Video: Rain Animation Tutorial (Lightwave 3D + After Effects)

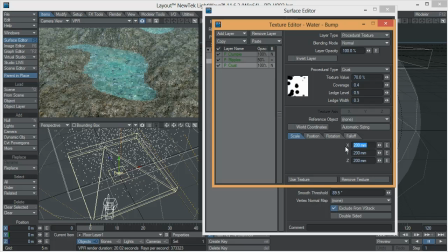8:23 Is a procedural texture that is going to allow us to get that little ripple effect. Now what I did here was that I modified the scale of this procedural texture, because as you can see over here in the preview, the ripples are huge.
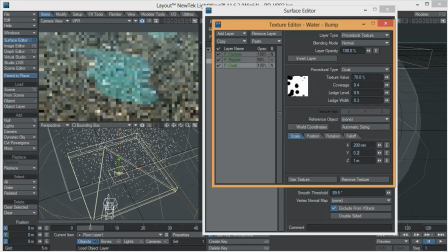8:42 So I just changed this value from 1 meter to 0.2 meters, so the scale makes a little bit more sense. And after that, I changed the position of it and animated it on an envelope.
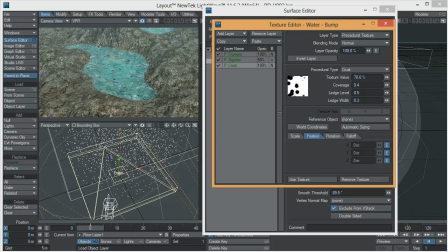8:58 Now, the trick is that you have to understand that procedural textures work in 3D space, which means that you can move them in the Z axis, the Y axis,
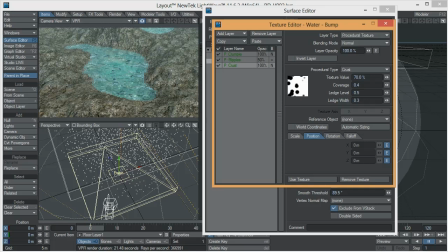9:14 and the X axis, and they're going to act as if they were in 3D space.
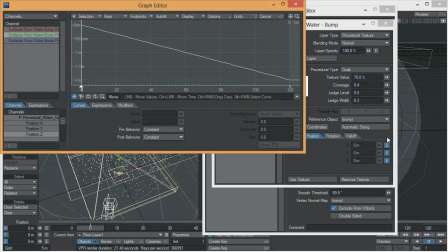9:20 So what I did here was that I came here to the Y axis, I pressed the E of envelope, and I changed the Y position over time. So at frame 0, nothing's going on, the value is 0, and in frame 120, it moves down 2 meters.
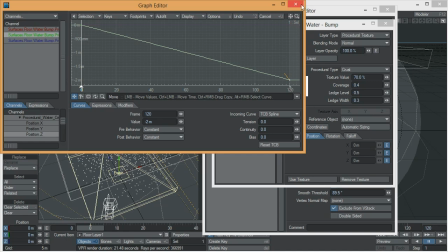9:39 So that's how I did that, so the procedural texture moves over time 2 meters down.
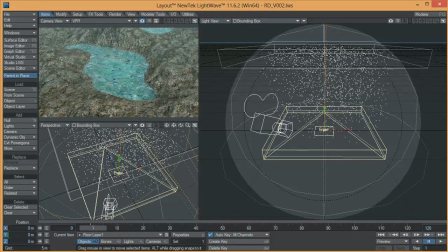9:48 And that's how you get that sort of ripple animation on the water. Now, as I told you before, this animation, it's only 5 seconds, but the video itself, it's 20 seconds.
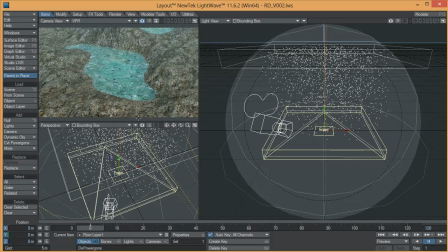10:01 So we are going to take a look on how I created the edit or the comp for this video in After Effects. So I'm going to close this one down. I'm going to open my scene in After Effects, and I'll see you there.
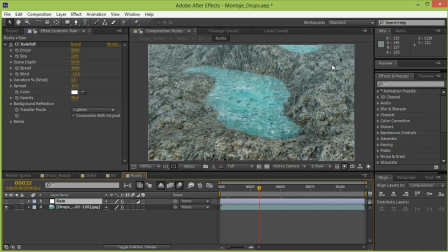10:16 So we are now in After Effects, and we're going to take a quick look to what I did to complete this animation. So the first step was to color correct this, so I added some levels and curves adjustment to get some more contrast out of the original render.
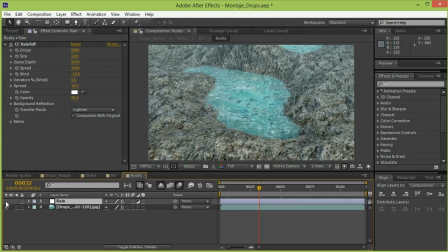10:33 After that, I added an adjustment layer where I use a CC rainfall effect that is going to keep the illusion that there are more particles than the ones that I originally rendered from Lightwave. After that, I pre-comp these layers into one single layer called Rocks.
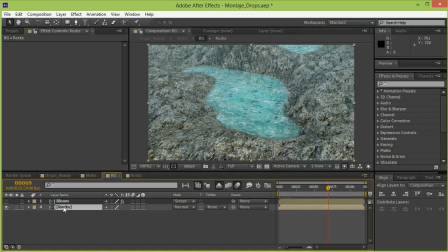10:52 After that, I cloned this layer Rocks and renamed it Bloom. And what I did to this one was to add some contrast.
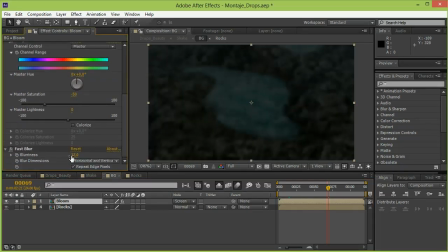11:03 I desaturated this, and after that I added some blurriness. I also set the transparency to 20%, and finally I screened this copy
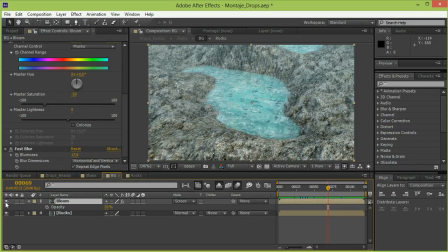11:15 on top of the original one to get that sort of glow effect that sort of gives the sense of an ambience in the scene. After that, I actually
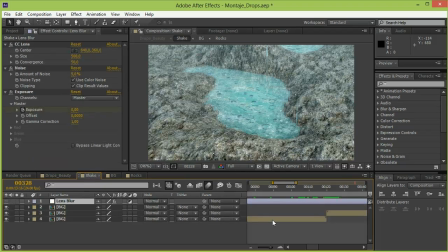11:32 pre-comped these two layers into one single layer called background. This layer, it's actually the one where I extended the animation.
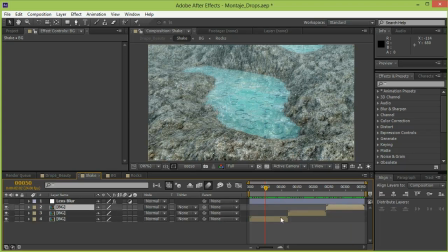11:46 So as you can see over here, there are three copies of the very same sequence. Now, when one of the sequences is finishing, the other one it's starting. Now, if you take a closer look, there's a big
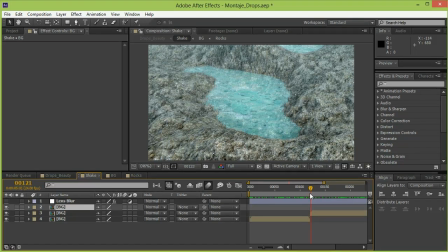12:02 jump or a big gap between animations, and that's because there's not a perfect loop. So in order to solve this little jump, I used a little trick. I added a new adjustment layer where I applied a couple of effects.
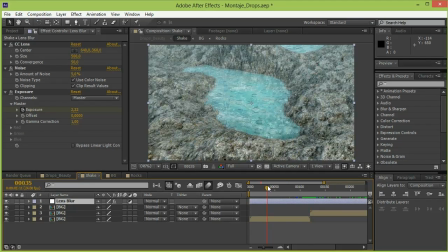12:18 So the first effect that I applied was a CC lens effect. So if I turn this one off, you'll see what the CC lens effect does. It gives the impression that it was actually shot on camera.
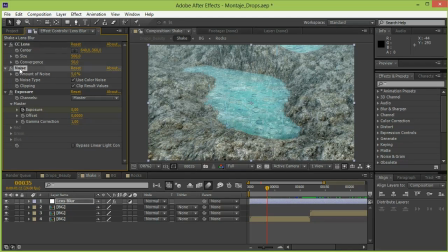12:32 After that, I added some noise, and noise, it's simply to add some grain and noise to the render so it doesn't look as perfect. And finally, I added some animated exposure. So if you take a look at the keyframes over here,
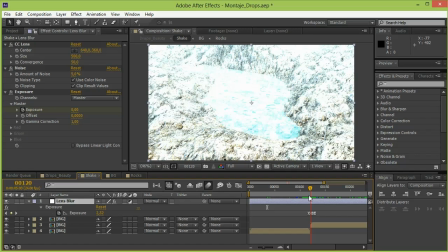12:51 the animation of the exposure happens right when the transition is happening.
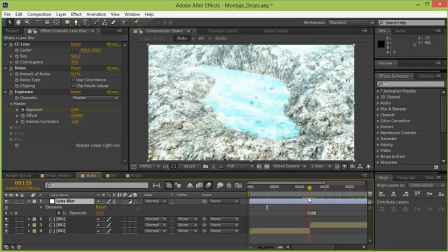12:57 So if you are distracted by the lightning,
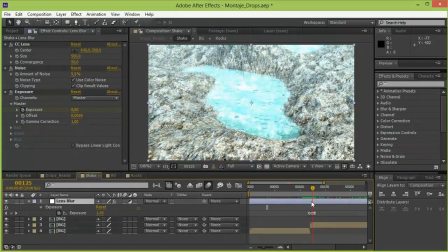13:03 there's transition between sequences is happening. So that's the way I hide the transition.
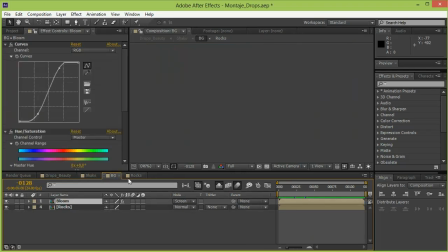13:12 After that, I pre-comped all these layers once again, and I called this one Shake.
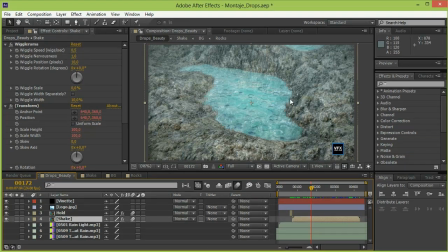13:21 The reason for this to be called Shake, it's because I scaled this up and use a Wiggle-Rama effect to give the feeling that there was a sort of a handheld camera, that it was a handheld camera filming.
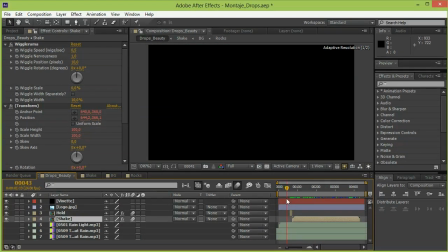13:38 And of course I extended this so you first listen to the rain and the lightning,
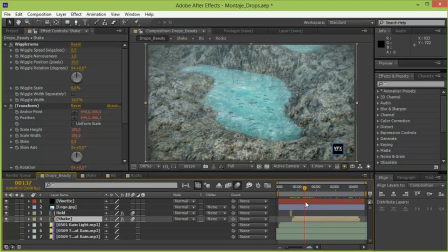13:45 and then the whole thing shows up and then it fades out. And the last thing you should know is that I added a vignette on top, and this also keeps the illusion that it was shot on camera and that it has a little bit more depth.
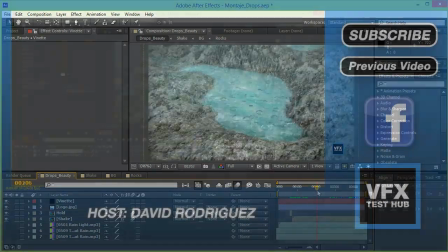14:05 So this is how it was done. Well, I hope this was useful to all of you.
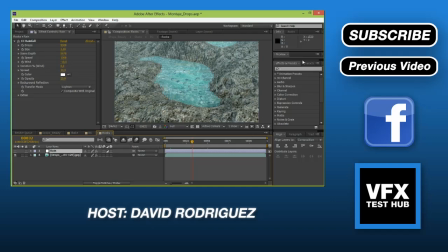14:12 Don't forget to subscribe to my channel, where you will be able to find some other useful tutorials. If you have any questions regarding this topic, don't hesitate to ask me, and I hope to see you next time.